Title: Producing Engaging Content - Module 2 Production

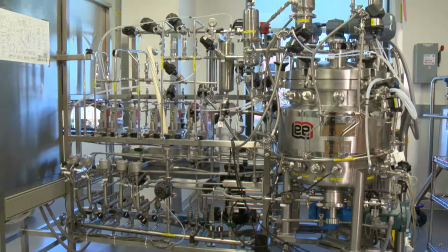(4:15)
For example, closing the shades of a nearby window could help. Shooting outside presents a different set of benefits and challenges. Typically, there is plenty of light, yet cloud cover makes the lighting inconsistent. Of course, these conditions are out of your control, but you can work with them and use them to your advantage.
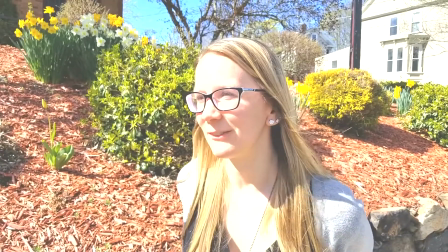(4:35)
Avoid direct sunlight if possible. Too much light will overexpose your shot and you will lose detail.
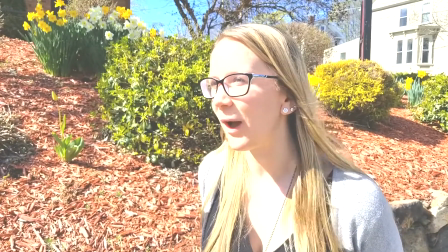(4:42)
Once that detail is lost, there's no getting it back. Use the sun to your benefit.
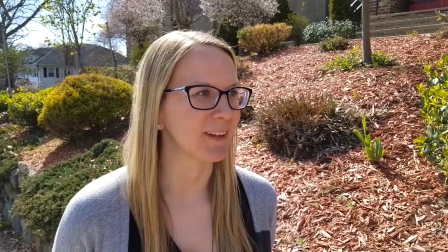(4:47)
Always have the sun behind you while shooting, or if possible, shoot in the shade. Overcast days are great for shooting outside. Cloud cover will filter the sun and softly light your subject.
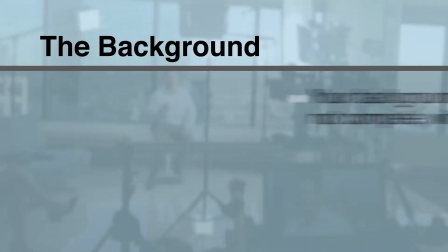(5:00)
The setting is also important. Your background should complement, not compete with your subject. Your subject is the foreground and should be the focus of your shot. Sometimes, a background looks best when populated with people.
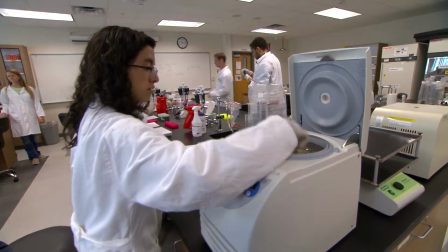(5:14)
Showing people in the background working is always more interesting than a vacant room.
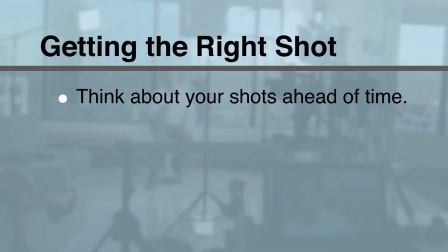(5:19)
Think about your shots ahead of time. While shooting, it's important to change the angles and the focal length.
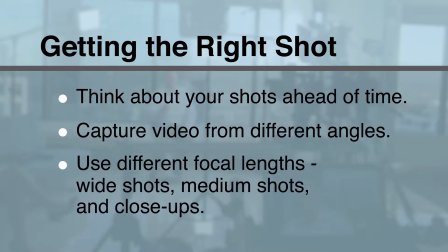(5:25)
Shooting a mix of wide, medium, and close-up shots from different angles will help you when you edit.
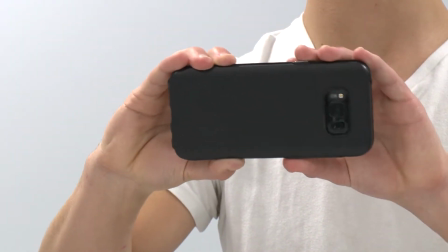(5:31)
Make sure the orientation of your device is horizontal. This makes it watchable on all devices. Vertical video is not a crime. Yet.
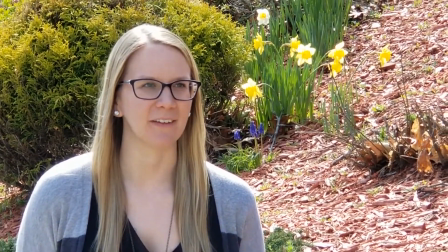(5:41)
While you may have the ability to zoom, it's always best to move closer to your subject.
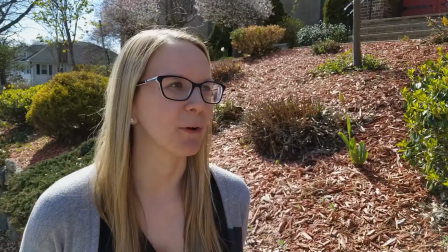(5:47)
Being physically closer rather than zooming in will give you better audio if you're using the camera mic and a steadier, sharper image.
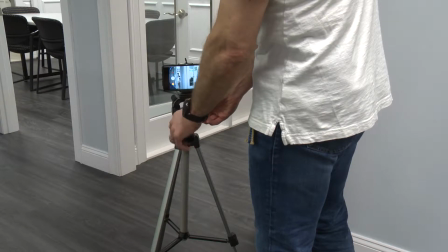(5:55)
Speaking of steady, an inexpensive tripod can make an invaluable difference, especially when capturing a lecture. If a tripod is not available, consider placing your camera on a fixed object like a desk. While not ideal, it will give you a steadier shot. Make sure your shot is in focus.
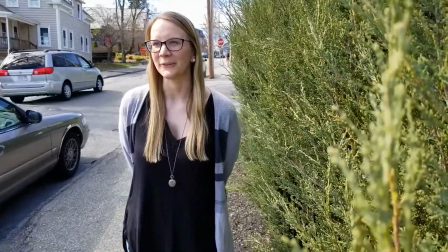(6:12)
You want things to look sharp as possible. If your camera is mounted on a tripod,
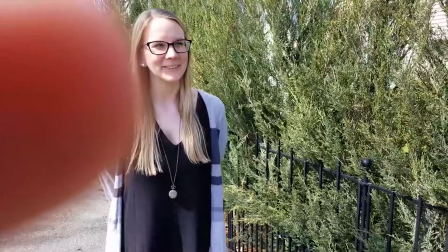(6:17)
use manual focus to maintain a sharp picture and try to keep a clean line of sight between the subject and the camera. Now that you have shot the main subject of your video, let's capture some B-roll. B-roll reinforces your message.
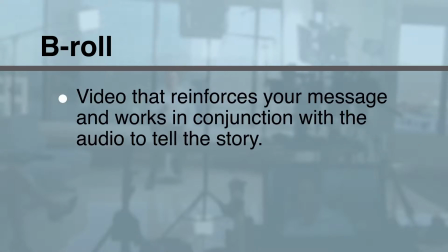(6:31)
Instead of showing a person talking, you can show what they are talking about to make your message more powerful.
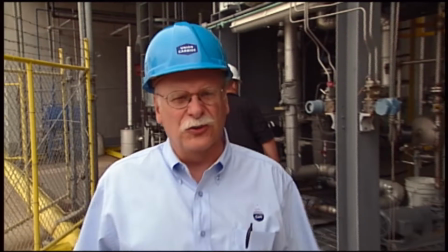(6:38)
B-roll works in conjunction with your audio to tell the story. For example, if in your video someone is explaining process technology,
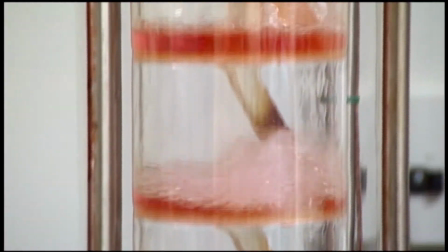(6:46)
insert shots of petrochemicals in the lab and refineries while the subject is speaking.
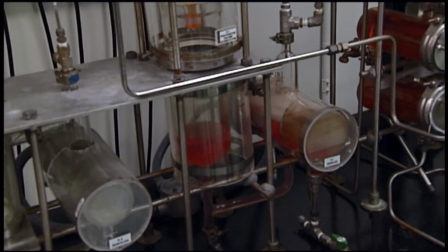(6:50)
This makes the video come to life. B-roll is essential to keeping your audience engaged. Those are the basics of shooting with a video camera. But before we move on, there's another form of capturing we need to cover.
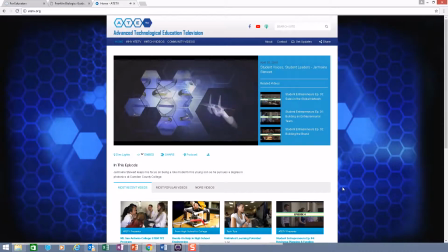(7:04)
If you want to be able to capture something on your computer screen, like a website,
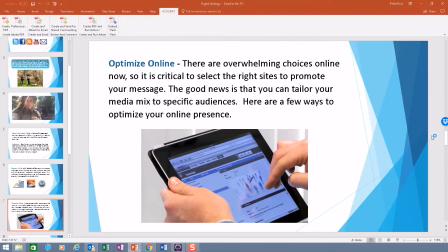(7:08)
course material, a Skype call, or a PowerPoint, use a screen capture application.
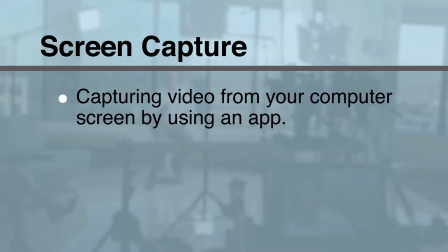(7:13)
There are many options available, but the fundamentals are the same. You can record an entire video using screen capture, or you can use it for supplemental content or B-roll.
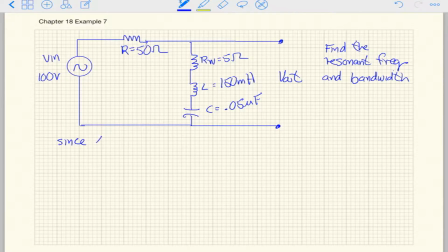(7:23)
Many faculty are using screen capture to create lessons and posting them online for their students.
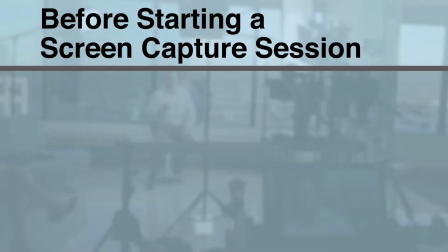(7:29)
There are two things to keep in mind when using screen capture software. Make sure your computer system has the processing power and available disk space for smooth recording sessions.
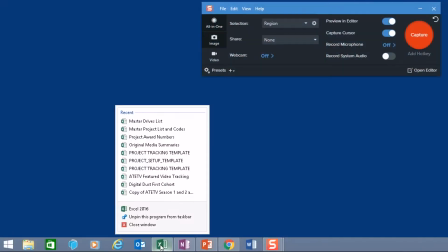(7:40)
Close all other applications so that the screen capture application has the resources it needs.
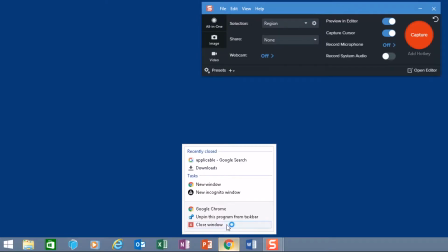(7:45)
This is also done to minimize distractions such as email pop-up alerts. Make sure you're using a quality microphone in a quiet room.
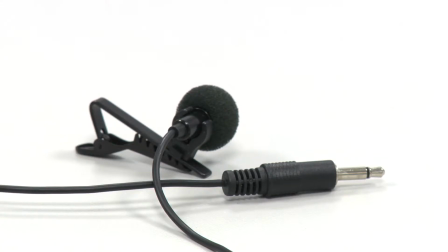(7:53)
A USB microphone will provide better audio quality. Analog microphone cables can act as antennas, picking up interference from external sources. One of the most important things you can do is back up all your digital assets before moving into post-production.
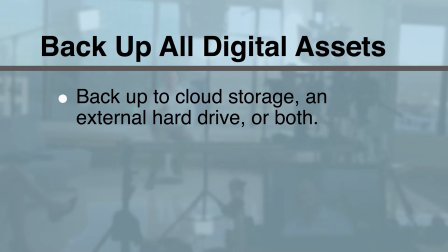(8:08)
Whether it's a cloud-based storage, an external drive, or both, this is a critical step.
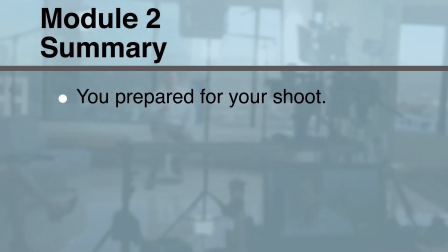(8:14)
It's an inexpensive insurance policy. You have prepared for your shoot, you carefully captured all of your material, and have backed up everything.
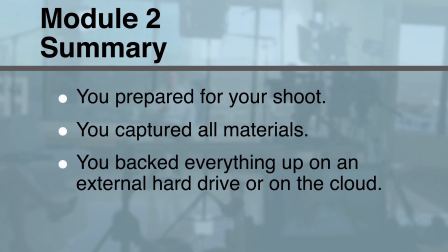(8:22)
Now you're ready for the next module, post-production.